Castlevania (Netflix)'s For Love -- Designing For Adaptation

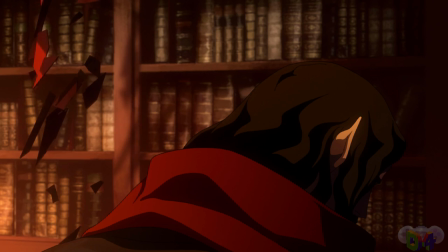[8:20]
In spite of his loathing for humanity,
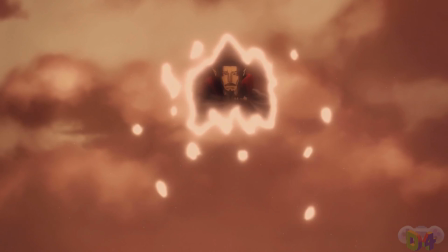[8:23]
Dracula values loyalty beyond all else, and casts Isaac through a portal against his wishes,
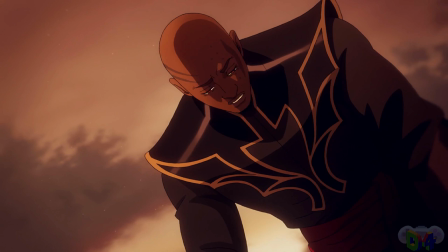[8:30]
asking a soft whisper of forgiveness before forcing his final servant
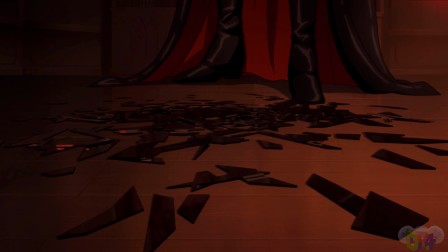[8:35]
to live out the rest of their limited life free of shackles and masters.
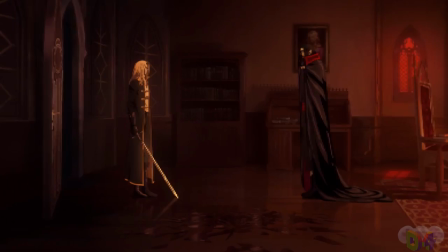[8:40]
With not a soul in his way, Alucard finally comes face to face with his father.
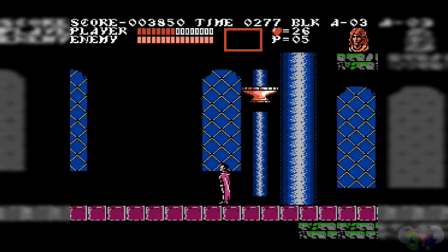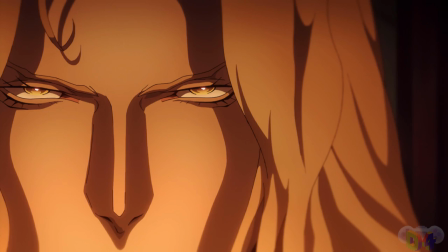[8:54]
The tension's thick enough to cut with a sword, both sides unwilling to compromise, knowing what has to be done.
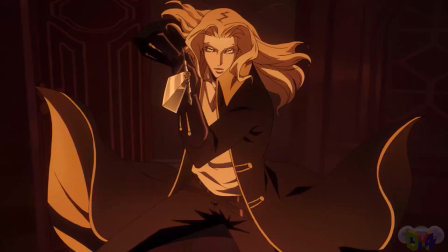[9:02]
Alucard shows that he's brought friends and rushes forward, blade-drawn.
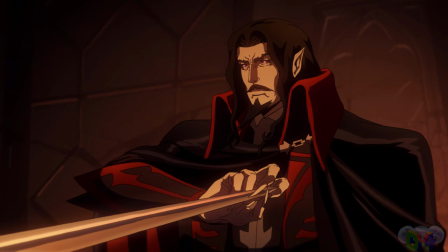[9:07]
And it's here that we get to see the raw might of Vlad Dracula Tepes.
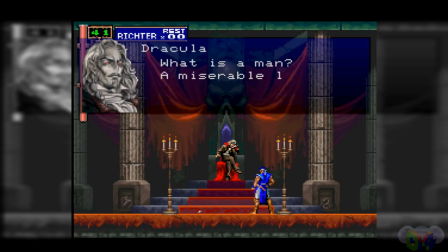[9:14]
Dracula's pretty straightforward in the games, focusing more on hard-to-avoid patterns with a few stylish flourishes,
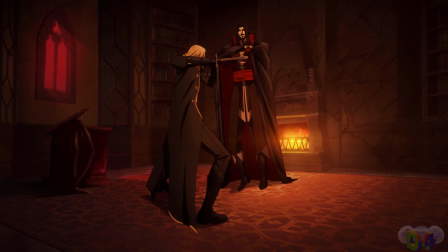[9:22]
but here, he's every bit the monster he's made out to be.
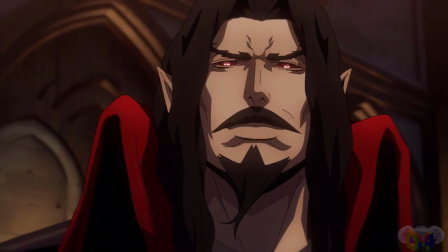[9:26]
He blocks the sword with two fingers, he doesn't even feel it when Trevor punches him in the face,
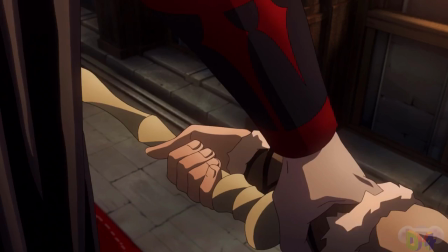[9:32]
and every attack they throw is blocked, dodged, or countered without a second thought.
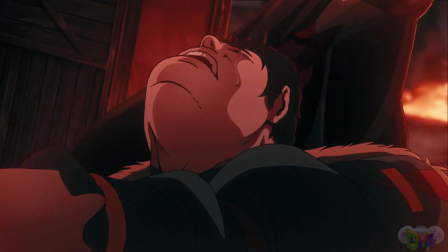[9:38]
Dracula has been built up in the anime just as he is in Castlevania,
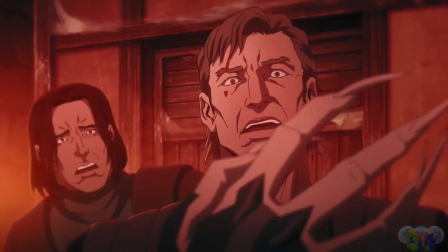[9:42]
a being that all other creatures of the night bow to in respect, whilst only needing a few paltry demonstrations of strength,
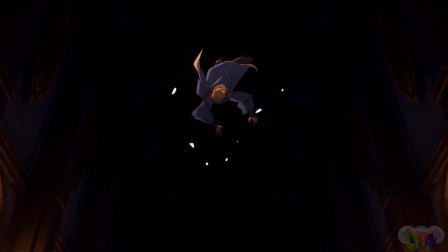[9:51]
and seeming near unkillable once he's finally forced to fight.
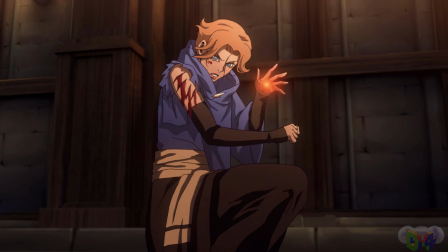[9:56]
The battle is brutal and bloody, with Siphon needing to cauterize her own wound being a particularly uncomfortable highlight,
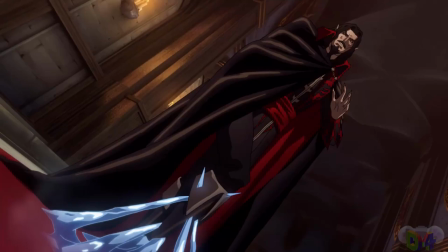[10:05]
until the three can finally pin Dracula down through the real superpower of teamwork.
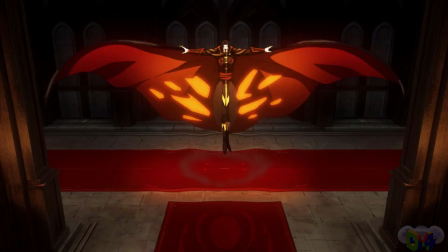[10:11]
Trevor readies a final blow. Dracula slumps over and prepares his strongest attack yet.
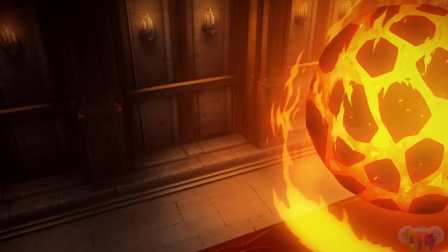[10:19]
What? It's Dracula! You had to be expecting a second phase.
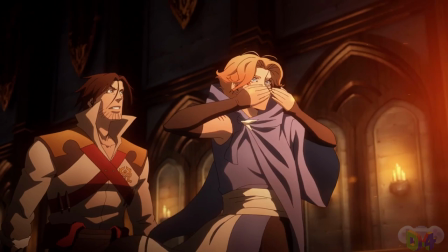[10:23]
What's especially cool is that this giant fireball is one of his most recognizable attacks,
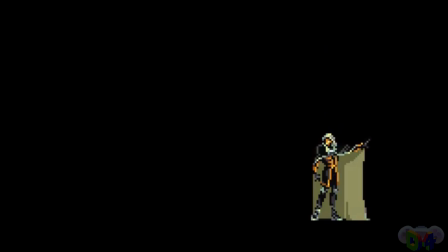[10:29]
and visually it's straight out of Rondo of Blood, but rather than a volley of small shots, here it's one big one,
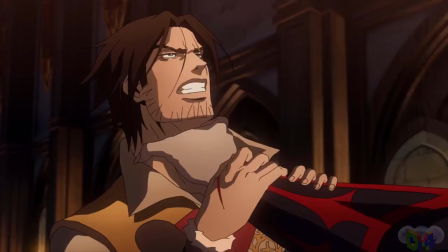[10:37]
to better serve the needs of the story. It's not only desperate and more destructive than necessary, much like Dracula himself,
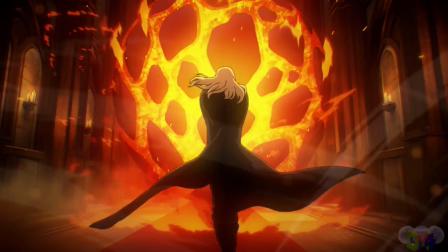[10:45]
but it allows for the three to come together, joining forces in a way that's infinitely more powerful than Blind Rage.
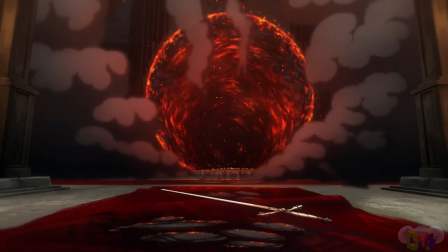[10:53]
They turn the attack against him, and Alucard is left alone with Dracula.
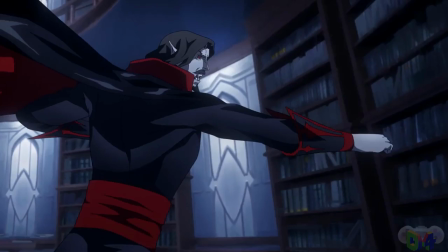[10:58]
The next several minutes is a brutal back-and-forth exchange between father and son.
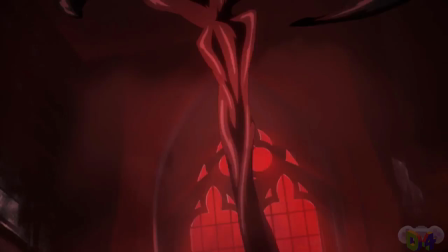[11:05]
The fight goes beyond the limitations of the series, showing what a murderous melee between two vampires could accomplish, defying gravity and placing a strength and weight behind the Lord of
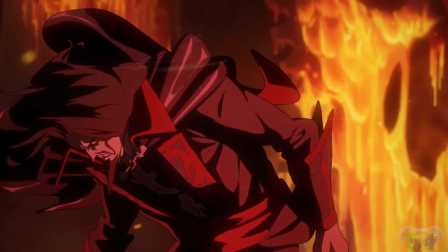[11:17]
Darkness's blows that couldn't be expressed in traditional Castlevania proper,
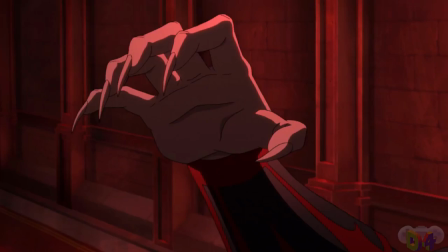[11:22]
and speed that would be outright unfair for a player to match.
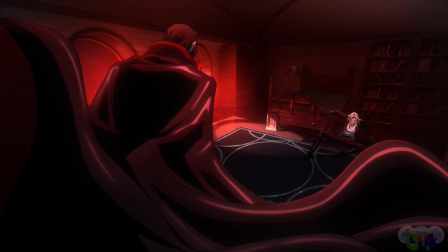[11:26]
Bloodlust consuming him, Dracula drives his boy straight through his castle and into Alucard's childhood bedroom.
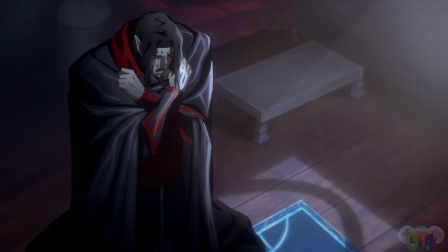[11:36]
Dracula's eyes, filled with rage moments before, are flooded all at once with nostalgia and regret.
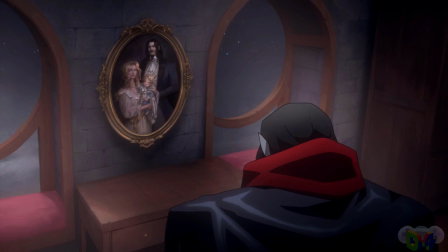[11:43]
He's killing his boy. He's killing the greatest treasure that he and his wife, Lisa,
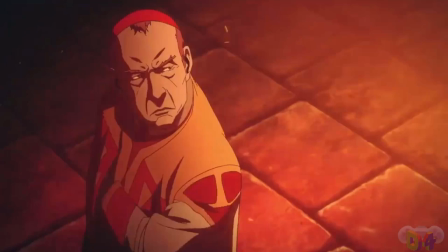[11:50]
had ever created, and all in the name of getting revenge on those who'd killed her.
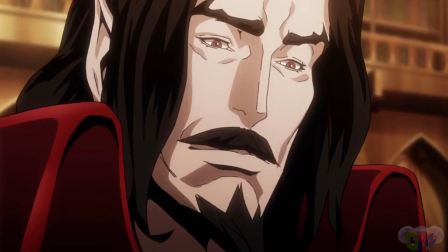[11:55]
Knowing that his crusade has been for naught, Dracula realizes the man he was,
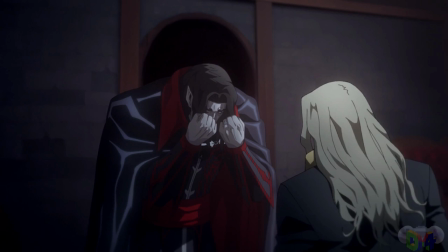[12:02]
who loved Lisa with all of his heart, who was the happiest he'd been in his eternal life, must already be dead.
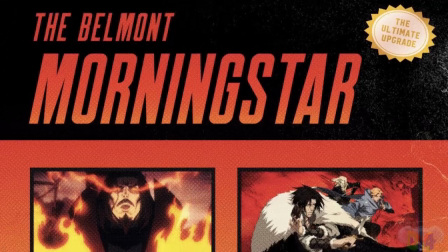[12:11]
Alucard truly sees his father one final time, before plunging his blade straight through the monster.
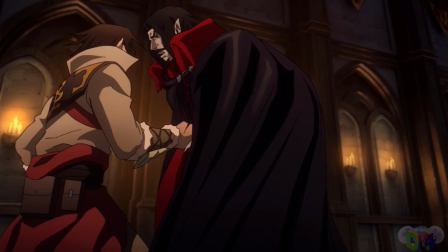[12:19]
It's not holy weapons, a legendary hunter, or even a more skilled and righteous opponent that slays Dracula.